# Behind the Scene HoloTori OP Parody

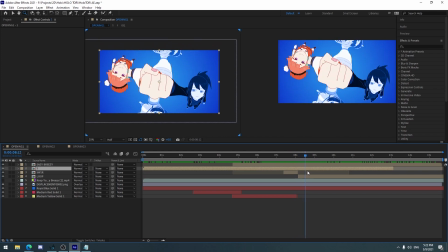So obviously not just the meme,
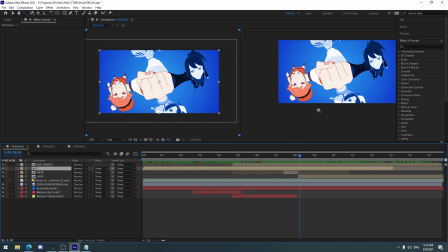but also I just love their characters and their design and all that stuff.
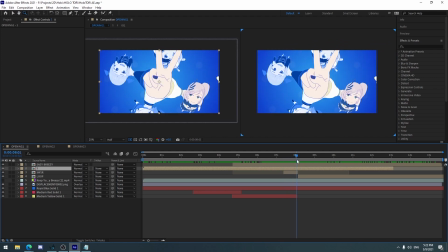But anyways, it's stuff for the simping and all all that stuff.
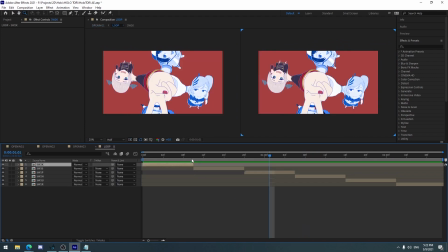So yeah, what I did here is that I combined all of them, built them together like this, and then just rotated them,
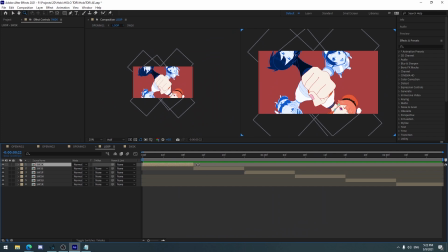animated it in one composition, and then just keep looping that, and
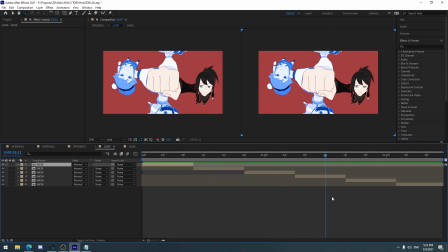yeah, it's the same thing over and over again.
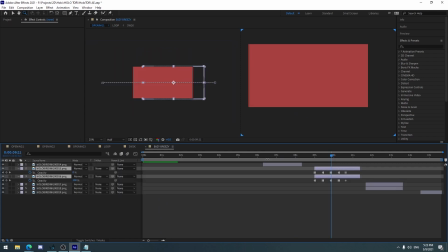Yeah, and then we have the ducks and the bird form flying around across the screen, in line with, or in sync with, the chanting easy breezy, easy breezy, easy breezy, and easy breezy.
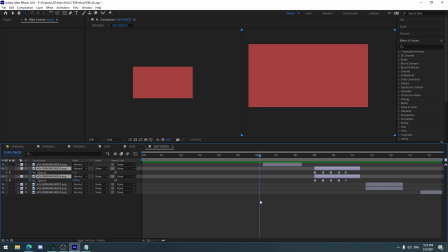Yeah, so there are some few things here that I have to talk about. First is the design choice. Obviously for Subaru, rubber ducky. For Kiara, on the other hand, the color scheme is what do you call this?
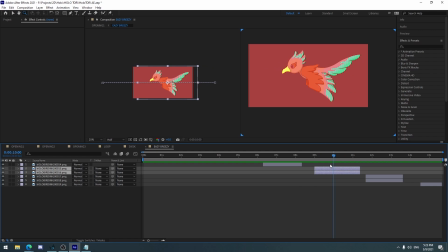Is I use the bird, the chibi bird form. I don't know how you say it. The chibi bird form of Kiara in her name, like the channel or whatever it is. I don't know, the channel icon or something. Whenever she streamed, it's there, I think, sometimes.
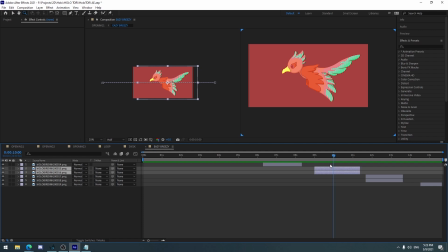I don't know. But yeah, the bird, the small bird, the Twitter bird, I don't know. The color of it, I sampled the color from there, some of it. And then also the design, like the whole silhouette, the body itself, it is referenced from plushie, or actually several different kind of plushies.
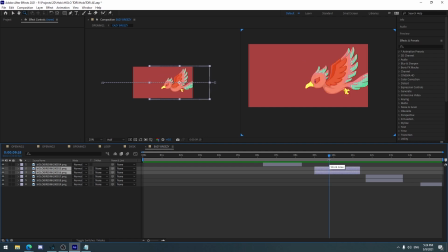I just typed in Google plushie of a phoenix, and that's why it's there. It looks like a Pokemon to me, but yeah. And then for Rene, some few things I want to mention here. I just found out that peacocks are supposed to be male,
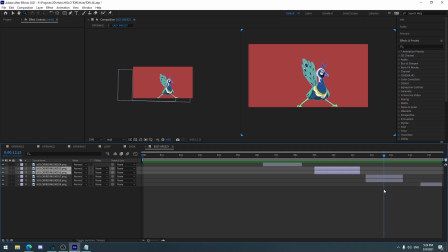and I got confused because Rene uses a cursor that has the same color as the feather for male peacocks. So that's why I thought, it's the right peacock that I use. So yeah, it's supposed to be peafowl, and peafowls are like just white all over, I think.
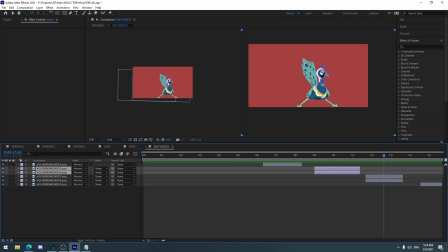I'm not sure. Fact check me on that. I mean, I could just put a picture there in front of the screen right now, and you'll just like, why did you do this? Now I am baffled or whatever. And I think it's the same issue with like Watame.
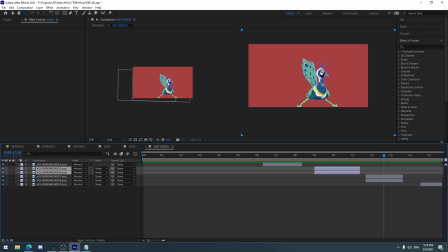And I don't know if you've seen the clip, but Watame is in an animal form, is somewhat of a male. I don't know why, but yeah, the reason behind that is that she has horns, and they say that sheep that has horns are supposedly male, and Watame has horns again.
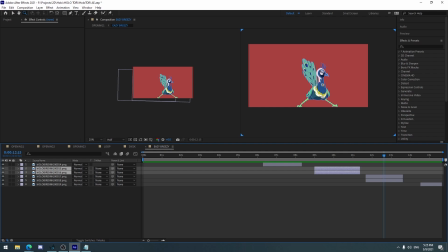Yeah, so that was confusing. And then the last one here, which is Calliope, and if you count easy, 1 2 3 4, cool, right?
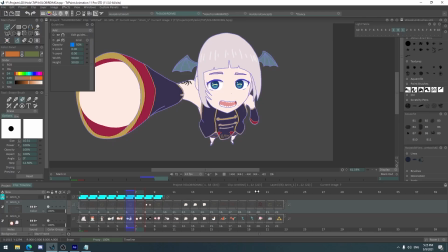I don't know. The reason behind this is that what I originally have was an ambulance, because Subaru's
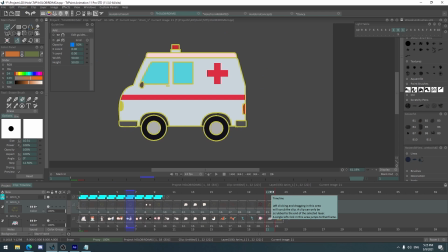emoticon or emote is supposed to be an ambulance. And yeah, I got a permission from Tegan Recorder, the actual person who covered the song, to use it as a parody.
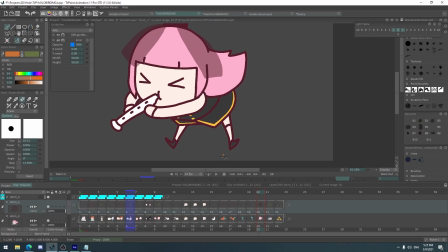And I said, okay, now I can do this instead. And it's really easy to draw.
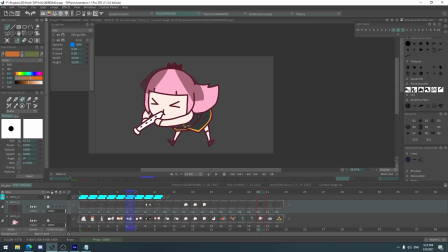It's the Wolfie design, a chibi form of EN HoloLive. So yeah, that's why I did that. And then there's this other one.
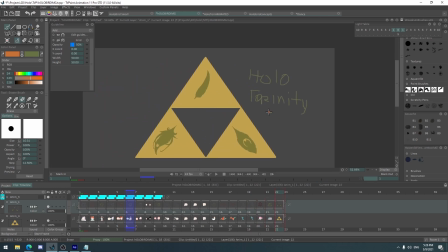I already wrote the crude, I wrote this with a mouse, so that's why.
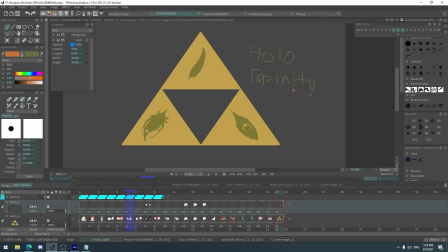That's the meme supposedly, or that's the joke behind this. And other reason from that is that Subaru played Zelda, so she can technically get the reference. But bottom left, bottom right.
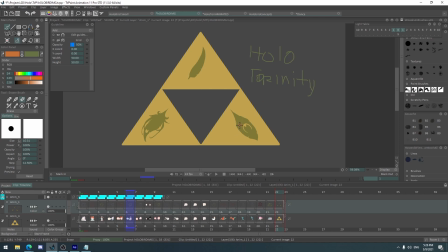The reason because of the bottom right, I'm gonna put a thumbnail of the clip here.
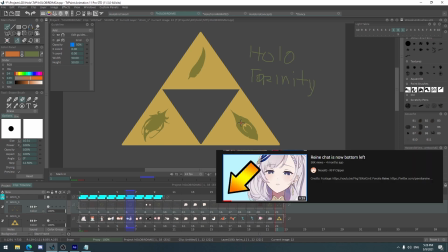Which is, there's a clip of Rainy talking about bottom right and bottom left chat and all that stuff. So yeah, and then as we all know, Subaru is supreme. So I was supposed to put that in the background here,
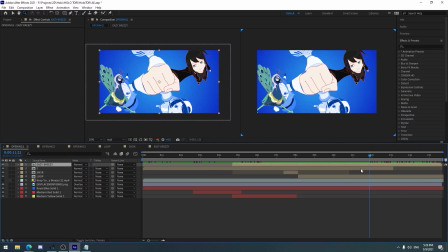but I decided not to, because it's supposed to be simple, not too complicated and all that stuff.
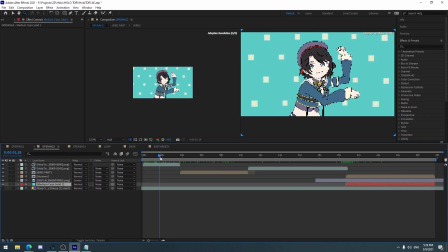So yeah, and then opening 2. So this one, it's easy to talk about this one.
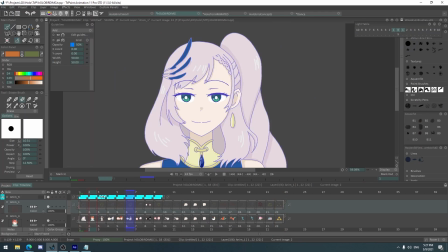Just an order of things. I did this right after I made this.
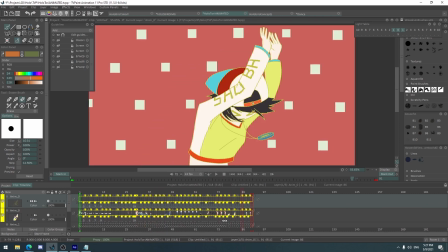Technically, this is the first thing I did for this project. I animated this, and then I posted it in Twitter, and it blew out.
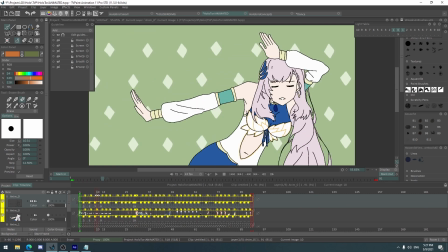Subaru saw it, Subaru retweeted it, Achan saw it, and Achan retweeted it,
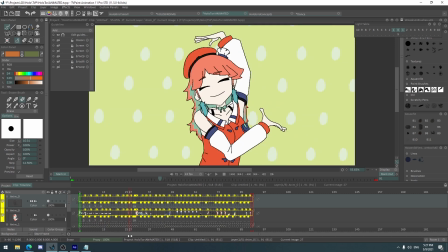and Rene, and they, all the three of them left a like on it, technically.
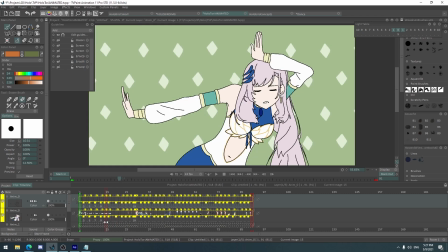So yeah, I was happy they found out about it. But I didn't say that I'm gonna make it the whole opening or something.
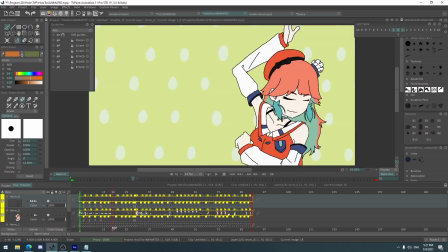I just animated it and showed it to them, or tag their art, fan art tags, all that stuff.
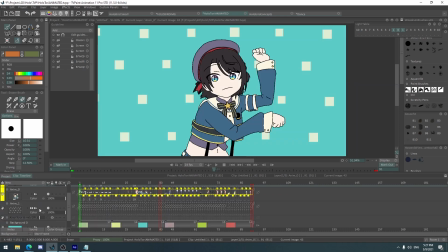So yeah, as you can see, I animated everything here, the background, the color of the background.
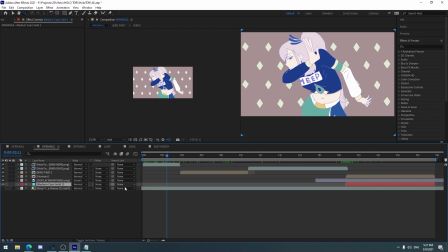So it's it's a matter of just putting the footage here. I don't need to put the background and all that stuff.
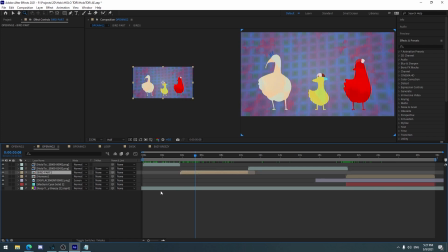This one, on the other hand, is a different story, because I have to build some things here.
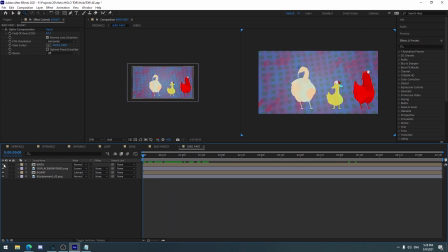The background, as you can see, and then themselves, they have some effects on top of them.
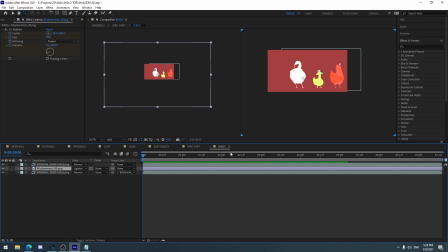I think it was supposed to be lighten or something else. I forgot. Overlay, soft light, hard light, something like that. I don't know. I forgot because I was playing around this. But yeah. First is the animation.
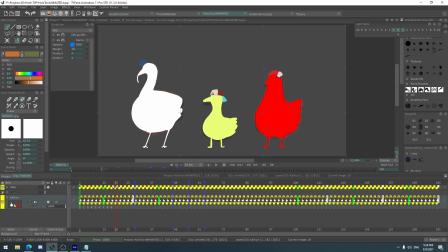Talk about the animation before we touch about the effects. Animation behind this, it's obviously reference from this animation.
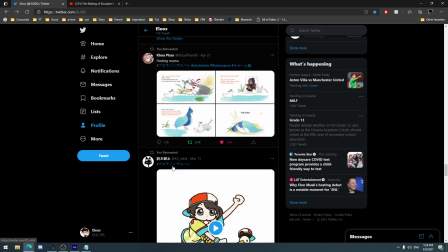I actually tweeted it recently. I tweeted it so I can reference it.
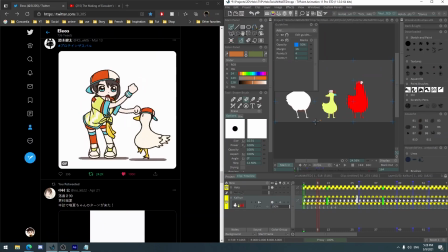So let me just put this side by side and then have it play. Zoom in so that you can tell.
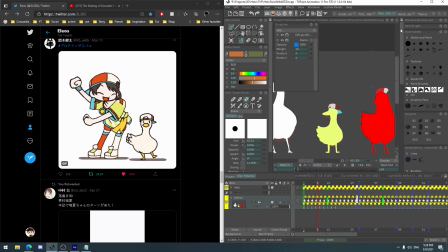Actually, I can just, can I not hide this? Anyways, yeah. Oh, there you go. I hide it. And then hide this, and then play.
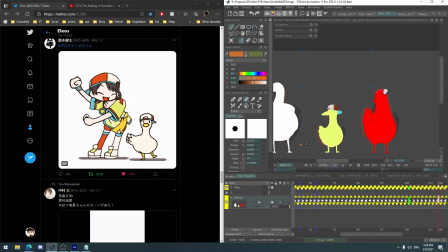So there you go. Yeah, you can tell that I kind of copied the movement, but the silhouette itself, not so much, because you can see how the tail of what I have here, except for, you know, this. What I have here is that, you know, the tail is shorter.
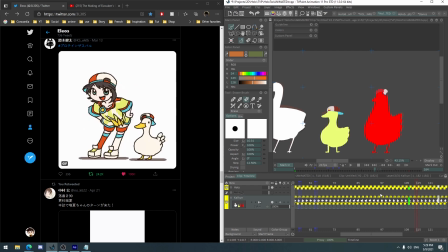She's more lumpier and longer here. Mine is like bulkier and shorter and all that stuff. The neck is thicker. The neck here is like a lot more thinner when she's going down, up and down. The hat, my hat doesn't, you know, jump around as much as there.
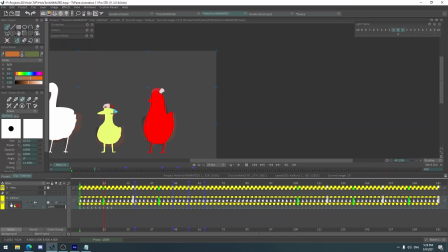So yeah. And then what I did after that is just I just resized. Oh, sorry, I got used to TV After Effects space and all that stuff.
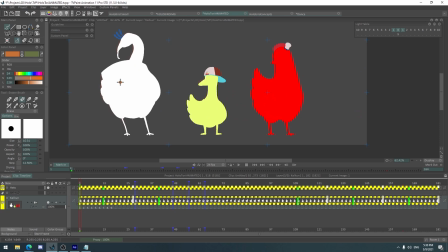I just resized this, the original one, and make it bigger here and there, and then references. You can see the curve is like the same curve there, and then use it as a reference for the movement.
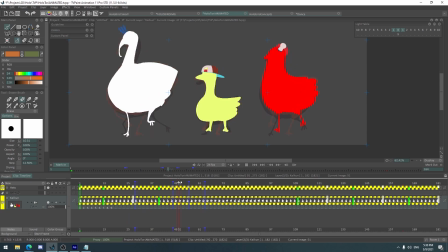Like the feet are like almost kind of the same, but because they're longer, I have to change the proportion and how much, you know, movement they have on their feet there. And then I also didn't bob their head that much for Kiara,
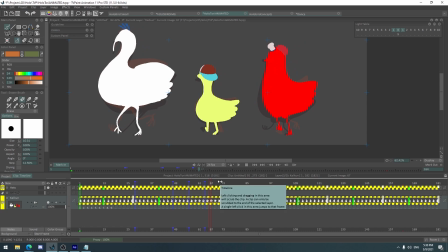because I observed how I used to have a chicken back then, or we used to have a chicken back then, and whenever you move the chicken's body while carrying it, their head stays in place.